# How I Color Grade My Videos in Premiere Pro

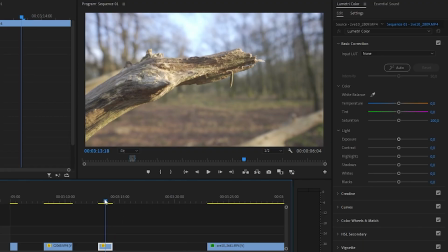3:32 all right uh this next clip uh the first thing we once again do is we go to the creative tab and we're gonna look for this gold rush ld air
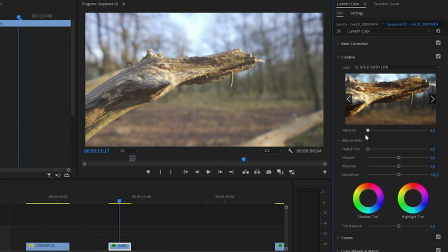3:42 100 is actually not that bad so maybe a little less
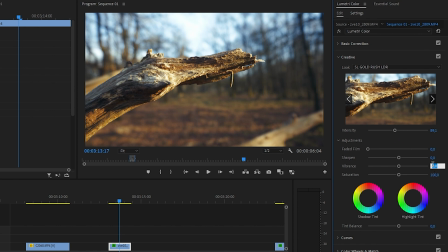3:48 than 100 gonna increase a little bit of vibrance around 50 i guess yes gives the blue and the yellow a little more pop then in the basic
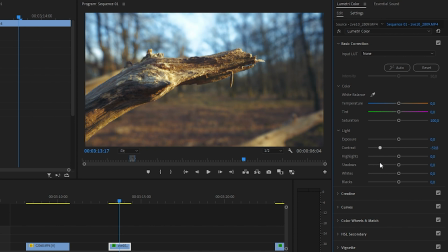3:58 correction contrast is really uh there so we're gonna increase that now to keep some more of the blue we're gonna decrease the highlights a little and also decrease the shadows a little bit and then maybe a little bit
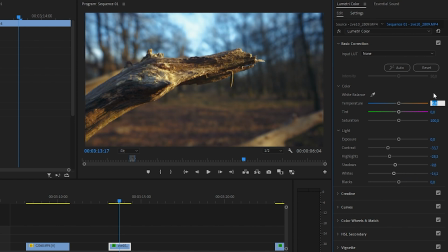4:14 like that this maybe a little more form and a little bit of purple and most of the time i just uh pan the slides and i just see what looks good because i'm not a pro in color grading and once again a little of vignettes looks
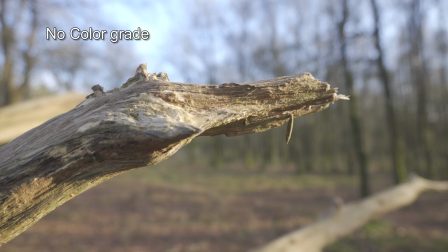4:37 a lot better all
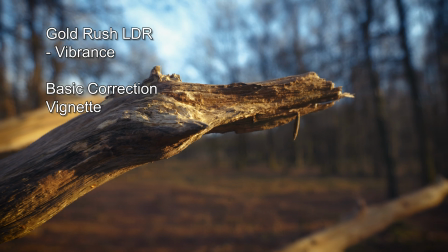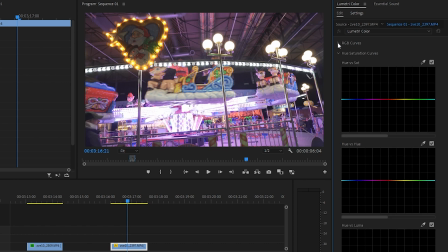4:44 right for this low light shot we are going back to the creative tab and we're gonna once again add the clean
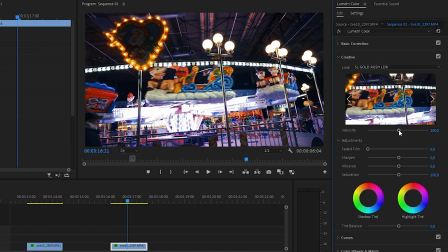4:53 the gold rush ldr oh nice that looks not too shabby i'm gonna keep it at this a little bit of vibrance to make the colors pop um there is a little there is a lot of contrast so we're gonna decrease the contrast are also a lot of harsh light so maybe also decrease that a little bit it is really dark so we are going to up the shadows a little bit and also for the white i'll say we'll
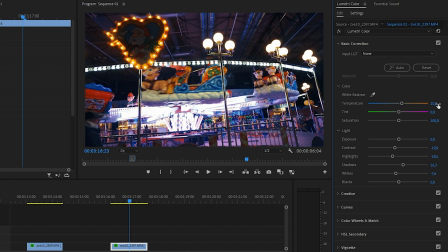5:25 maybe make it a little warmer and well we actually don't really need to need the pink because the whole clip is already full of the color pink it's a little bit of vignetting well how does that look yeah it's better some
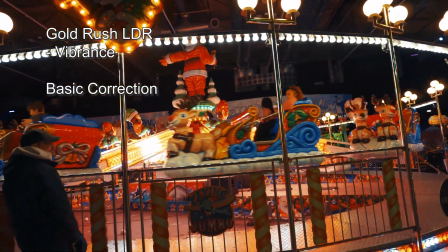other tips i want to give you is shoot for the highlights and by that I mean try to expose as bright as possible.
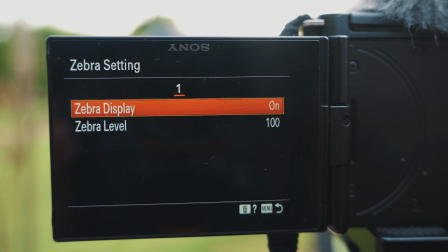5:58 For that you can use the seabrass setting on your camera. If the seabrass start to appear you're good to go.
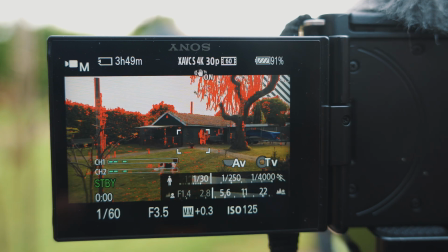6:05 If your clip isn't bright enough then after color grading it will look too dark and less pretty. Use a correct white balance. For me that's mostly around 5600.
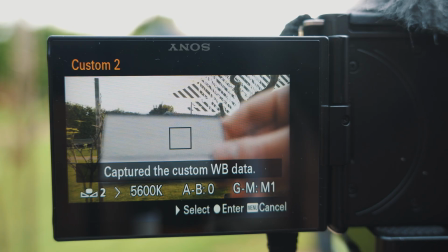6:16 I normally set a manual white balance by holding a gray card in front of my camera so there you have it in the video description i will share the creative lot that i have used to color grade all of this footage these creative lots work the best when you use them in the
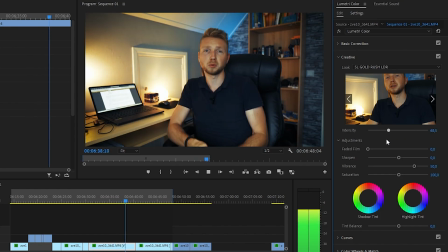6:31 creative tab so you can manually use the slider to determine how strong you want the lot to be i will also share all of the clips we have color graded in the video description so you can practice color grading with these clips yourself if you want to learn how to shoot cinematic videos then watch this video thank you for watching i hope you found this tutorial helpful and take care.